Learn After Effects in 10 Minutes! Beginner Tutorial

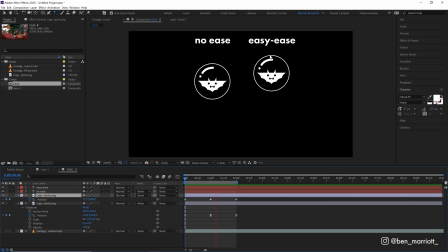(4:10)
Here's what easy ease keyframes look like compared to the linear ones that we started with. Both animations last two seconds but the one with easing varies its speed and feels more natural now let's fade on our logo by keyframing its opacity at 100
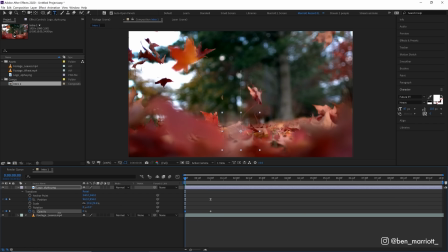(4:23)
moving our playhead to the start of our timeline let's drag that down to zero and now it will fade on let's select those and add easing easing with f9 there wonderful if you want to adjust how much these properties are easing you can select
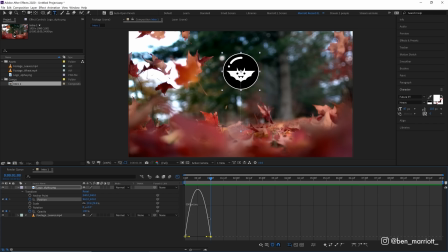(4:37)
them and click this button here to open up the graph editor and here we can see an easing curve and you can mess around with these to create more or less easing to your animation it's a really powerful technique but maybe not for your first day let's click this again to go back to our timeline view and when our timeline gets a bit too crowded we've got all this info that we don't need about our scale and rotation what we can do is press u on
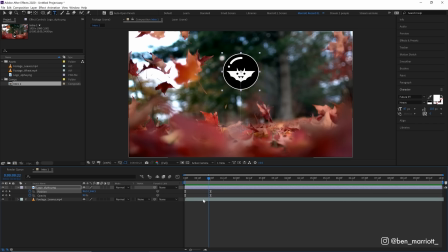(4:57)
our keyboard and that will hide every property that isn't keyframed very useful and you can hide these again by pressing u and keep pressing u to cycle them on and off you can also open up the transform properties with keyboard shortcuts too when the layer is selected clicking s brings up the scale
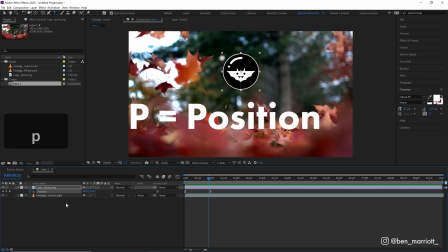(5:11)
property, R brings up its rotation, P its position and T its opacity.
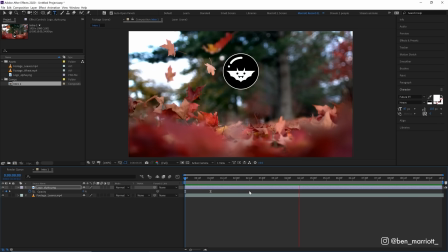(5:16)
Our animation is looking wonderfully competent but like all good motion graphics we need some text to tell whoever's watching our video either what to think or what to buy.
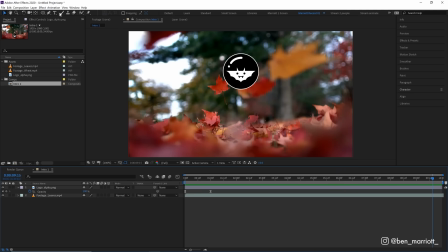(5:25)
So let's select the text tool from up here in our toolbar. We've also got some other tools to draw shapes, we can draw ellipses, rectangles and we even have a hand tool so we can move our composition window around if we need to.
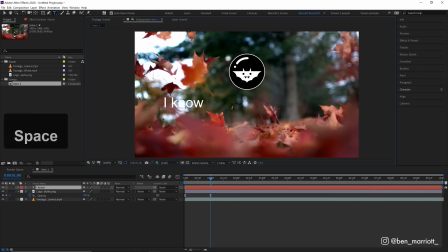(5:35)
And with the text tool selected we can simply click and start typing. I'm going to select the arrow tool and then move that towards the middle. And we can see that that creates a new text layer down in our timeline as well. Now we don't want this text to fade in gently like our logo. We want this to have impact. So we can select the front of our layer and drag that so it starts a bit after this animation.
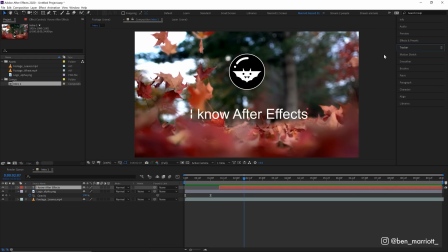(5:54)
So we have our logo gently fading on and then bam, hit them with the text. Now over here on the right, we have a bunch of panels that we can open and close simply by clicking on them.
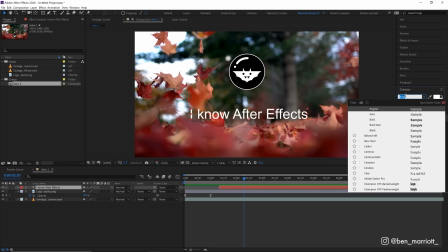(6:03)
Let's open up the character panel and here we can change our text.
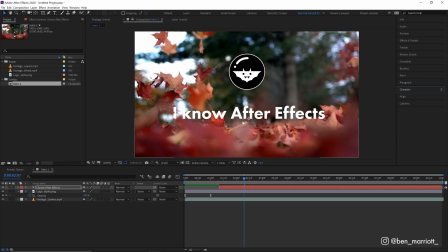(6:06)
Let's make it bold and a bit larger and to make sure it's actually 100% in the middle we can click on our align panel make sure it says align to composition and click align horizontally there now it's dead center we also have effects and presets over here on the right this is
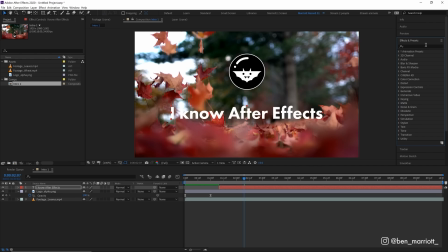(6:20)
where we can apply effects to our layers and there are a lot to look through here so this search bar comes in very handy let's select our footage layer in our timeline and then search for hue and saturation and we can add that effect to our layer by double clicking you'll notice that
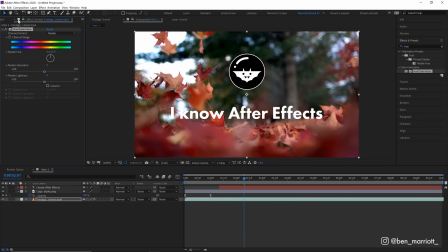(6:34)
that opens up our effects control panel over here on the left we can always navigate back to our project panel by clicking it up here and you can swap between them like this here we can make changes to our effect we can drag the hue to change the color values of our layer but what we want to do in this situation is drag down the saturation to make it black and white let's also decrease the lightness as well to
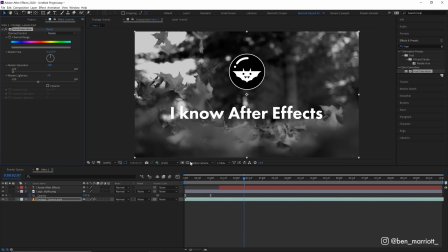(6:53)
make this white text just a bit more readable there now we might need to use this logo and text animation on top of some different footage to do that really easily we can pre-compose it so let's select both our logo and our text layer go up to layer and select pre-compose
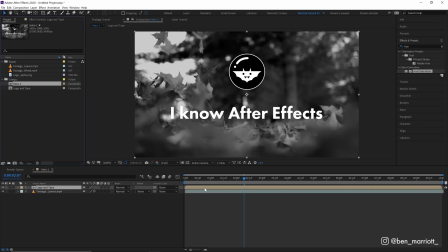(7:07)
and let's call that logo and type and click ok now you'll see in our timeline that those two layers have become one composition and you'll see that composition is now added into our project panel as well logo and type which is what we've just created we can double click on that and
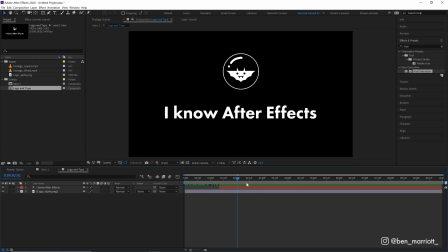(7:21)
it will open up and we can see that that just contains our logo animation and our type let's go over and create a new comp quickly in
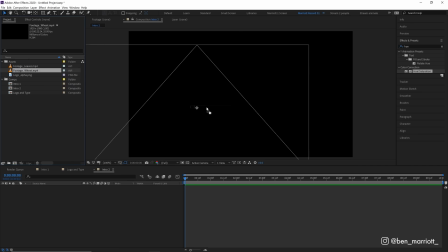(7:26)
our project window and let's call this intro 2. let's drag in some other footage that we have and then drag in our logo and type on top of that.
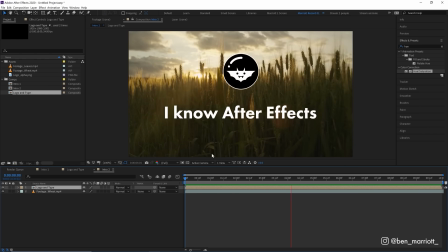(7:35)
And you can see really quickly that we've got the same animation over some different footage, intro one and intro two, which both contain our logo and type comp.
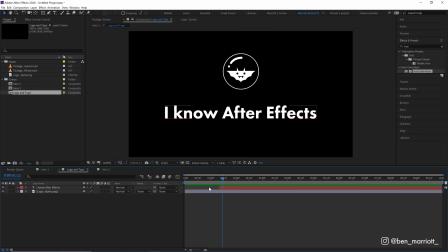(7:42)
And we can go into our logo and type comp and make some changes to that text.
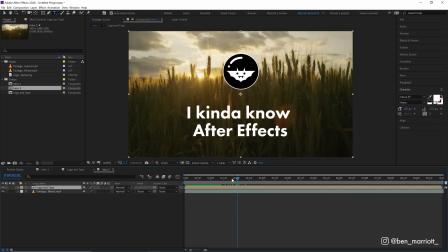(7:47)
And now if we go back and view either of those comps with the footage, you can see that our text is changed in both of them.
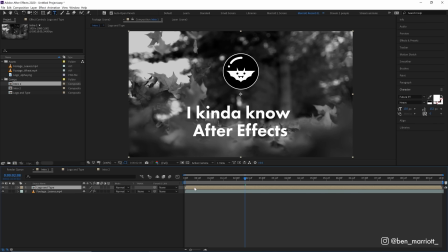(7:53)
That's a great way to repeat animations across multiple compositions in videos. And we can also make adjustments to this pre-comp's transform properties.